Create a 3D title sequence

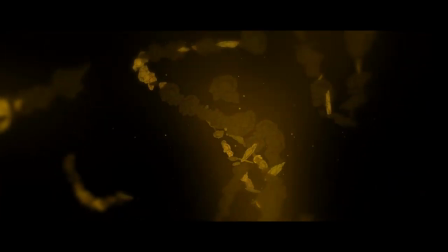(0:04)
Titles are a hugely important part of any movie. You only have to look at David Fincher's films to see how effective they can be at wrapping you up in the mood of the movie you're about to watch.
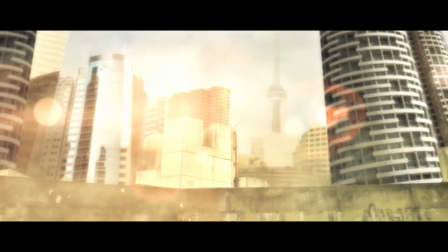(0:12)
I wanted Extraction Protocol's titles to do just this,
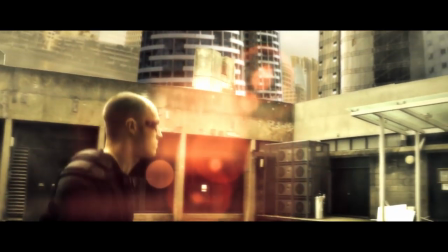(0:15)
and I also wanted to slightly reference the style seen in the original Deus Ex Human Revolution trailers that were released back in 2010.
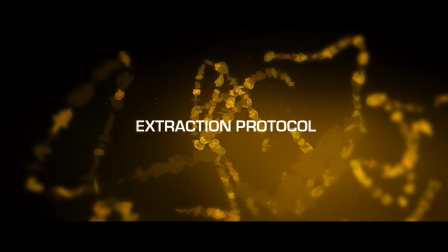(0:23)
Let's take a closer look at the main title and see how it's constructed. First, we have our basic particle string.
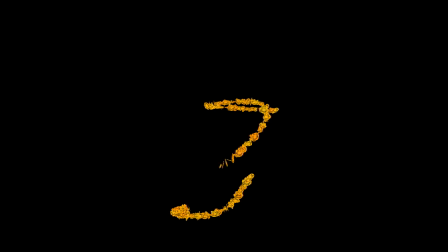(0:29)
I made a couple of these in the single particle simulator, then duplicated it several times and moved them all around a bit to fill the screen.
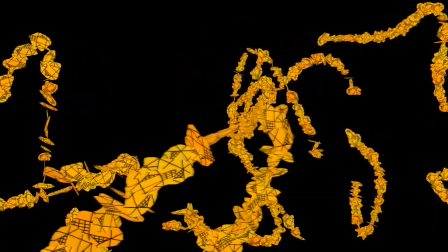(0:36)
These were all then parented to a rotating point, so that they'd all orbit around the centre of the screen. A completely separate particle simulator was created for the yellow dust. This is quite subtle, but it helps to give more context to the position of the items in 3D space. A simple turbulence force was added, and this was also parented onto the rotator point.
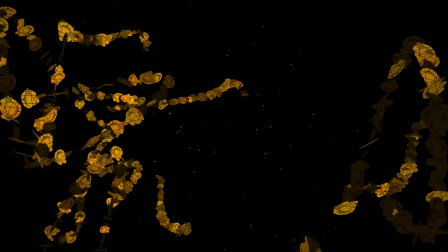(0:54)
The particle systems were all looking a little bit flat, so a couple of lights were added to give it a dark, moody appearance.
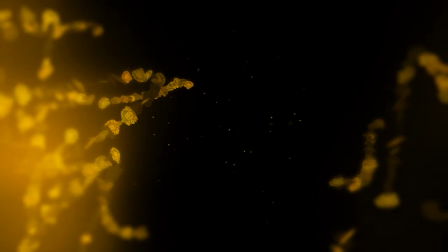(0:59)
Text was added, and its opacity was keyframed, so that it gradually fades in.
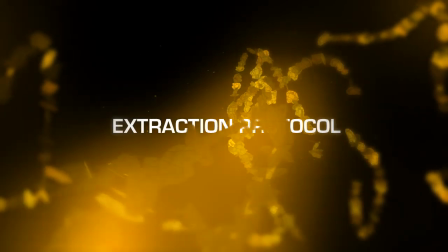(1:04)
A pretty extreme yellow glow was added to the entire shot, followed by a vignette blur around the edges.
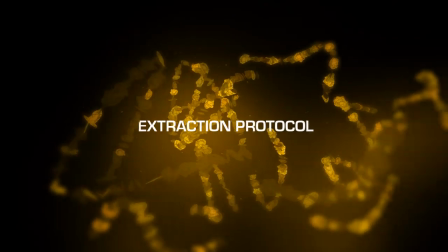(1:09)
Finally, a camera move was added, rotating the camera and moving it into position. All the other titles for the film were created using a variation on this setup.
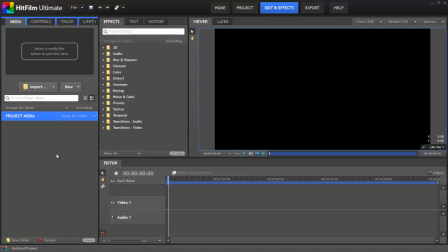(1:18)
Okay, so let's go from the start. If you want to give this a go yourself, go to the link on screen to download some project files. You'll also find that link on the hitfilm.com blog and in the YouTube video description.
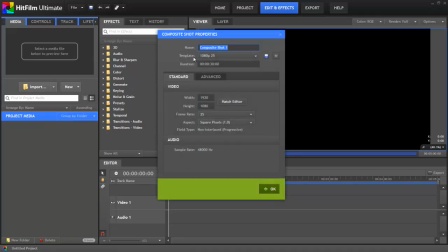(1:29)
First up, we'll create a new composite shot, which is where we'll do all of our work. I'll go with the standard 1080p25 template.
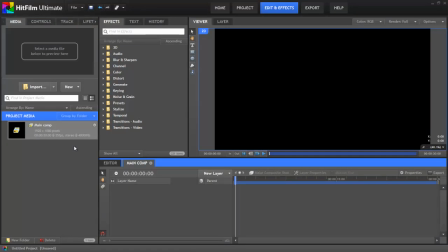(1:36)
If you're in the US, you might want to go for the 1080p29.97 template. Let's start with that main stringy particle effect. We'll drag on a particle simulator to get started. This is actually a really simple particle effect, so it won't take too long.
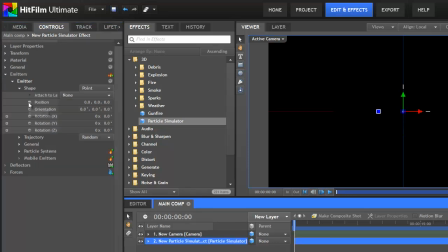(1:51)
First, we'll open it up to get the emitter shape properties and turn on keyframing for position. I'll now move forwards a few seconds and move the emitter to a new position. You want to make sure that you're moving the emitter shape position and not the actual layer's position.
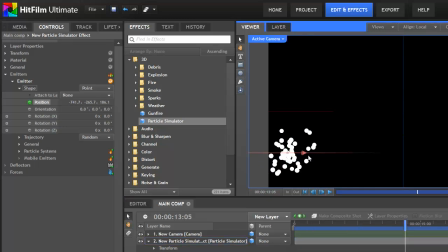(2:05)
To do this, just click on the shape section in the controls panel before you get started. Okay, now I'll move forward a few more seconds and move the emitter again.
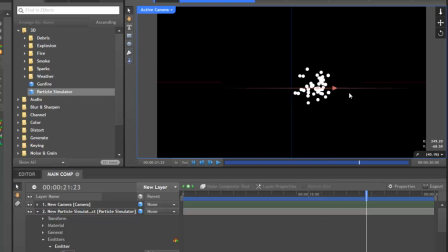(2:14)
It doesn't really matter where it goes, as it just needs to give the impression of random movement. Make sure you move it about in Z space as well, so that it gets some depth.
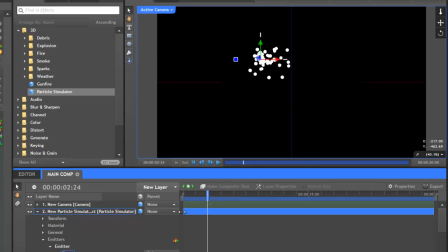(2:23)
Alright, we've now got the basic movement. Let's go into the particle system's movement properties and change the speed down to 0.
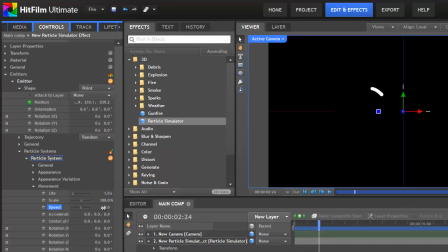(2:30)
This means that when particles are emitted, they won't actually go anywhere. They'll just stay where they are until they die.
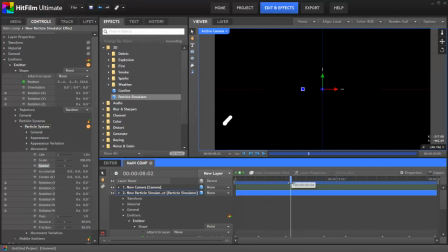(2:36)
Kind of depressing, but that's the lot of a particle. The result is a nice little worm-like trail. Right, let's beef up the life property so that the particles last for as long as the shot. The particles now draw a nice curvy line. This is probably a good point to add a texture, rather than just using the default white circle.
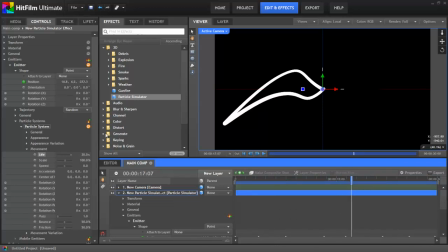(2:53)
For the Extraction Protocol titles, I actually drew a custom texture that was meant to look a little bit like an irregularly shaped circuit board. It was done very quickly, so it isn't exactly a work of art. In fact, it looks a little bit like a child's drawing, but it worked fine for the shot. You can make your own texture using Photoshop or GIMP or whatever image editor you like to use, but you'll find this texture included in the project files that you can download for this tutorial.
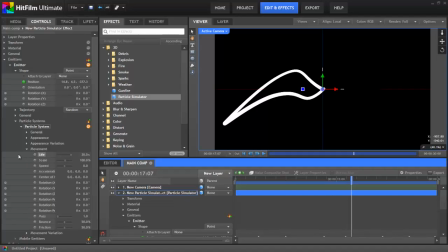(3:17)
To import the texture, go to the Appearance section and click the yellow folder icon.
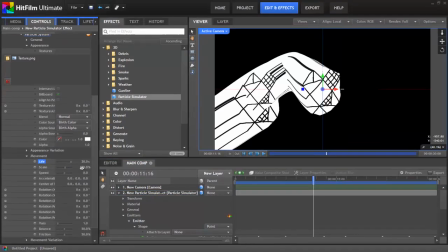(3:21)
The new texture is much larger than the default one, so let's go to the movement properties and change the scale down to about 15%.
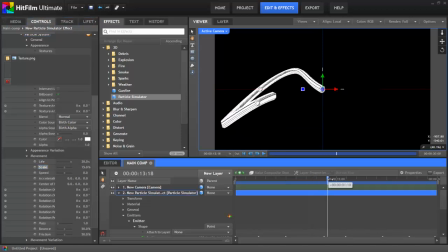(3:29)
We've actually got far too many particles being spawned, which is why this line looks so smooth.
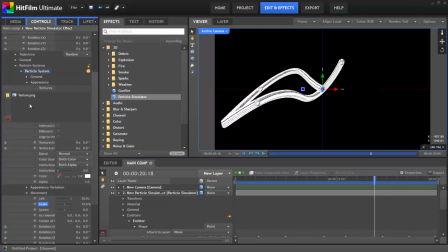(3:34)
We want a more jagged appearance, so in the particle system's general properties, let's drop the number of particles per second down to just 5.
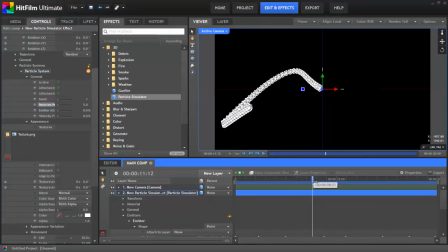(3:41)
Don't forget you can change particle properties in any order you want. When I first created this shot, it was through experimentation. So after you finish this tutorial, make sure you just have a play around with the different properties to see what you get. Okay, we're getting there, but you can see that all the textures are exactly the same way round. To fix this, go back to the Appearance section and untick Billboard.
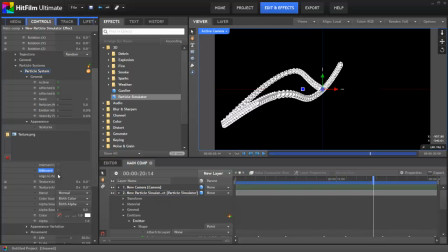(4:01)
This enables each particle to point in a different direction rather than straight towards the camera. I'll then activate Align to Motion. This automatically rotates the texture depending on its trajectory.